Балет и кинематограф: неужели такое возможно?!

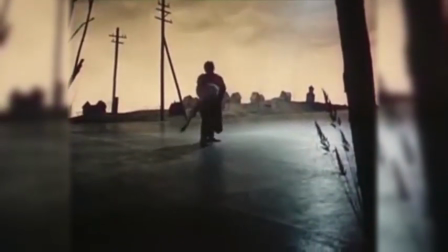смотрите, здесь интересно то, что Гаврилин в своем музыкальном тексте использует не только симфоническое звучание,
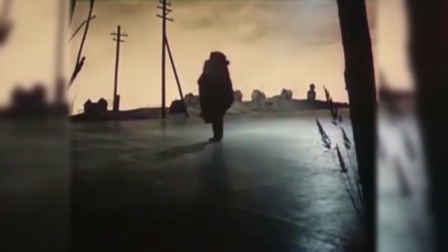не только мелодию национального инструмента гармонии, но и голосоведение. Это тоже необычное обращение, которое появляется в балетном театре в 70-е, 80-е годы.
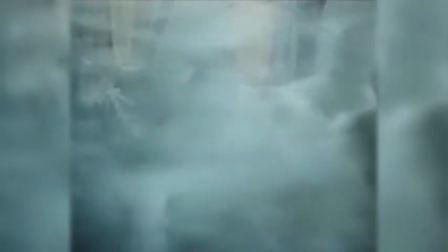Первым таким обращением можно сказать, назвать балет «Ратория», «Материнское поле»,
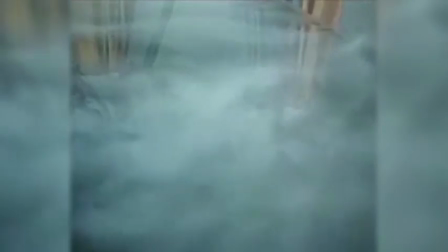тоже посвященное теме военного времени, где война показана глазами женщины.
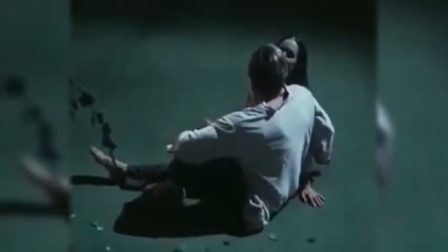Посмотрите, мы видим туман, застилающий словно бы пригорок, мы видим
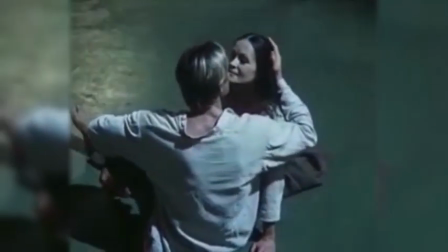свидание нашего юноши и нашей девушки, наших влюбленных, нашей молодой пары,
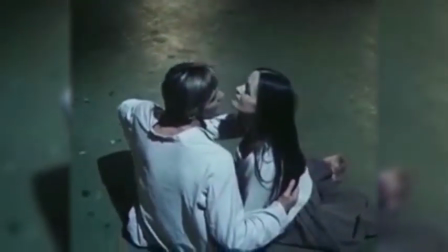которая мечтает о будущем, создает свой быт,
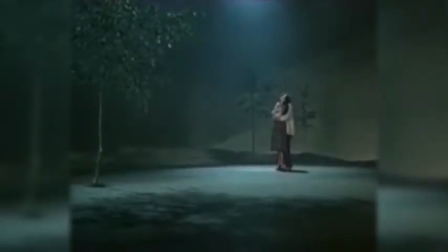молодой человек строит дом, и как раз он у нас и сидит в проеме,
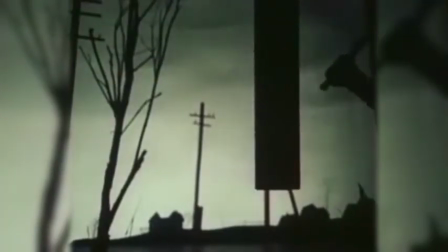в оконном, с гармонию, но вдруг в эту нежную поэтическую мелодию врывается война.
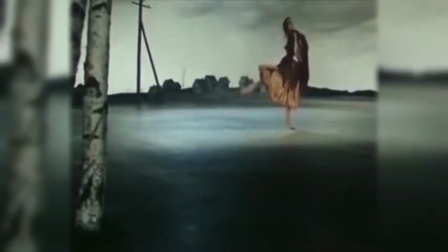Посмотрите, наша главная героиня
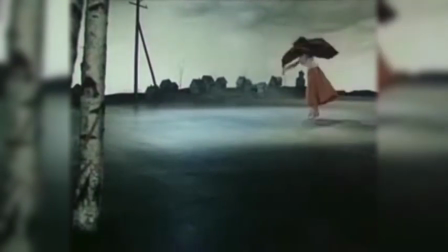опростоволошенная, да, с распущенными волосами, с непокрытой головой, мечется, словно бы птица, загнанная в силки.
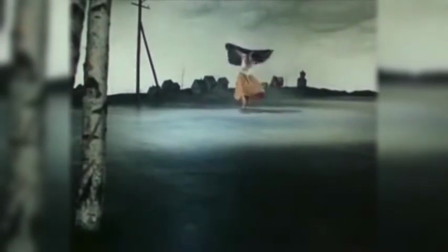Обратите внимание, что в этом спектакле, показывая, подчеркивая вот эту вот
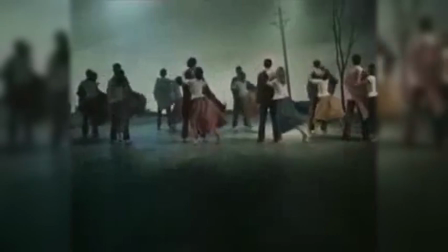народность, деревенское происхождение нашей девушки, танцуют босоногие.
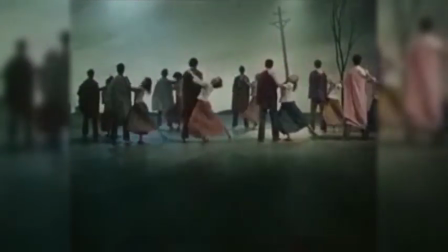Обратите внимание на юношей, которые стоят спиной к экрану, мы словно бы не видим их,
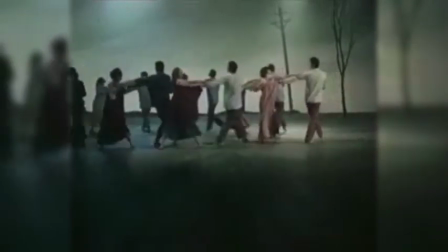потому что они уже словно ушли на фронт, они словно бы уже переступили ту грань.
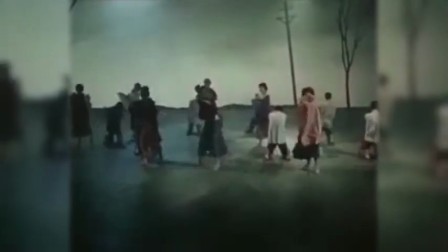Мы видим сцену прощания, отчаянно звучит мелодия, до этого мы слышали набат звучащий.
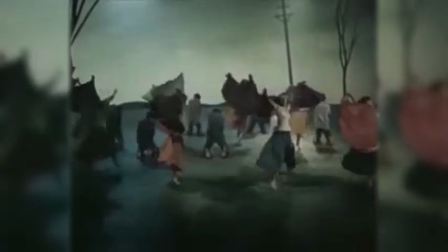Посмотрите, девушки не просто мечты танцуют, да, контраст танца
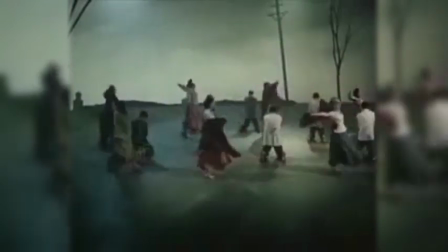девушек и статики молодых людей, сейчас находящихся коленопреклоненными, с коленными головами.
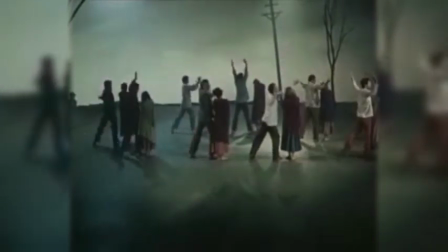В руках девушек еще и трепещут, как будто бы струны рвущегося инструмента трепещут полотна.
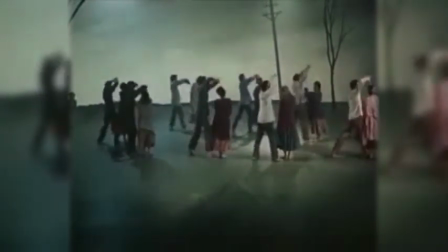Да? Вот эта вот мирная жизнь нарушена. Нарушен убаюкивающий колыбельный тон.
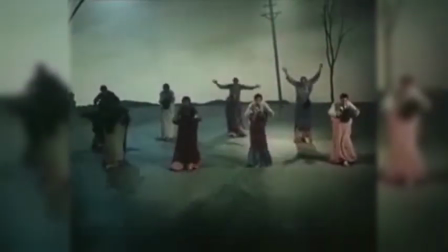Некого больше баюкать, нет для кого сохранять колыбель, нет для кого сохранять гнездо.
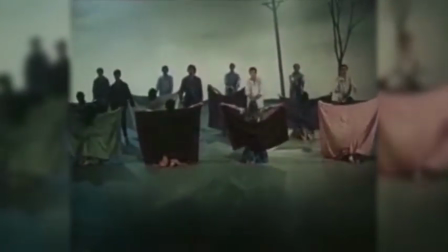Оно словно бы разрушено, оно находится под угрозой.
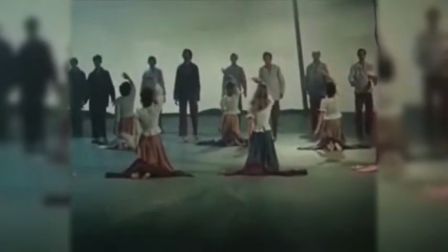И посмотрите, мы видим, что молодые люди начинают двигаться и словно бы исчезать, словно бы размытые дождем.
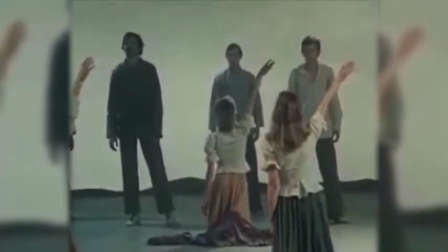Да? Их пластика очень статична, а девушки, коленопреклоненные, прощаются с юношами, провожая их,
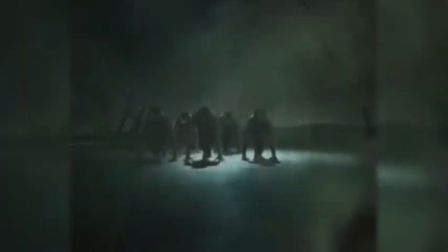и в этот момент удивительно, что мы не видим лиц, потому что действительно огромным количеством,
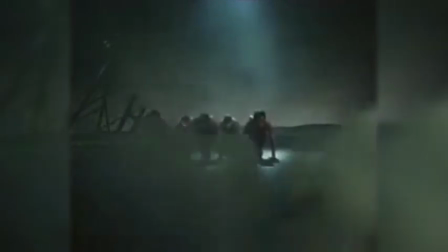миллионами люди уходили на фронт, защищая свою родину, защищая вот этот вот дом, вот это гнездо, вот эту колыбель.
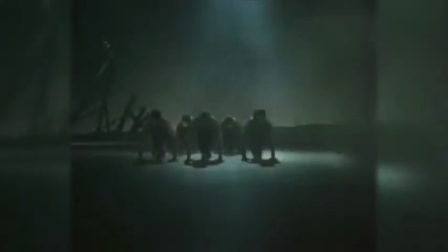Они защищали каждый родной уголок своей земли.
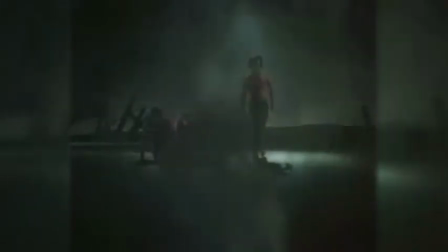Следующая сцена, которую мы видим, это сцена сражения, сцена боя.
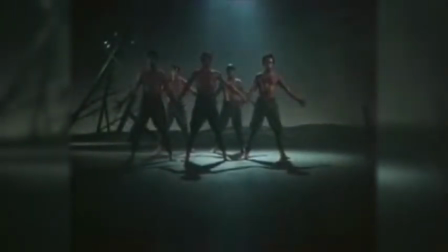Наш телеэкран застилается, да, такими вот всполохами огня, чадящими черными всполохами.
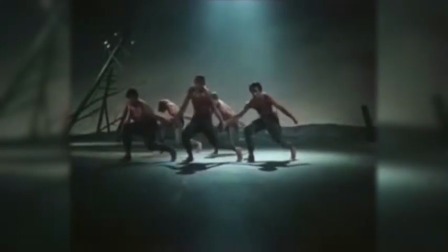Мы видим наших юношей. Посмотрите, уже не видно деревней, они были выжжены и разрушены.
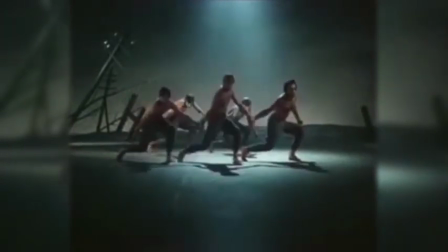Телеграфные столбы покосились. Мы видим также противотанковые ежи. Обратите внимание, танец юноши, танец защитников. Это уже не юноши, а солдаты.
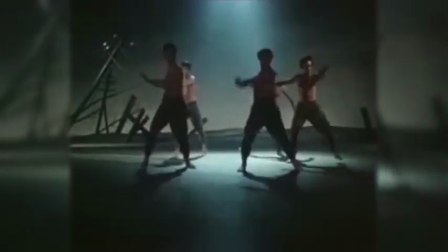Посмотрите, их руки стиснуты в кулаки.
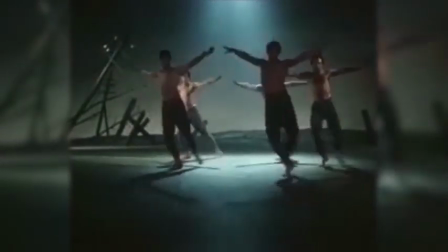Обратите внимание на открытый торс, на открытую пластику, лексику самих движений.
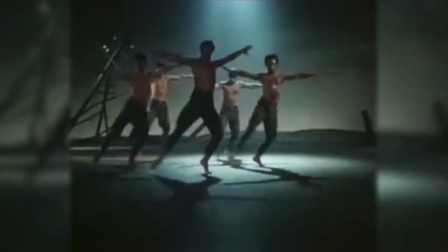Посмотрите, это абсолютно классическая лексика, это арабески, это небольшие
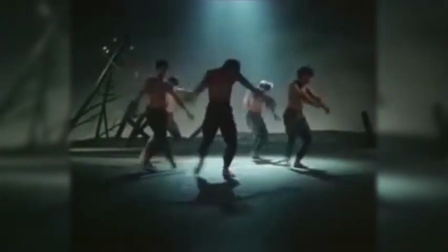положения вопальманы, это открытые положения, да, и фасе, здесь нету закрытых положений.
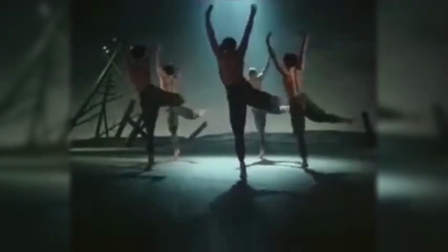Почему? Потому что они идут с миром. Обратите внимание на то, что они в солдатских брюках, да, и с открытым торсом.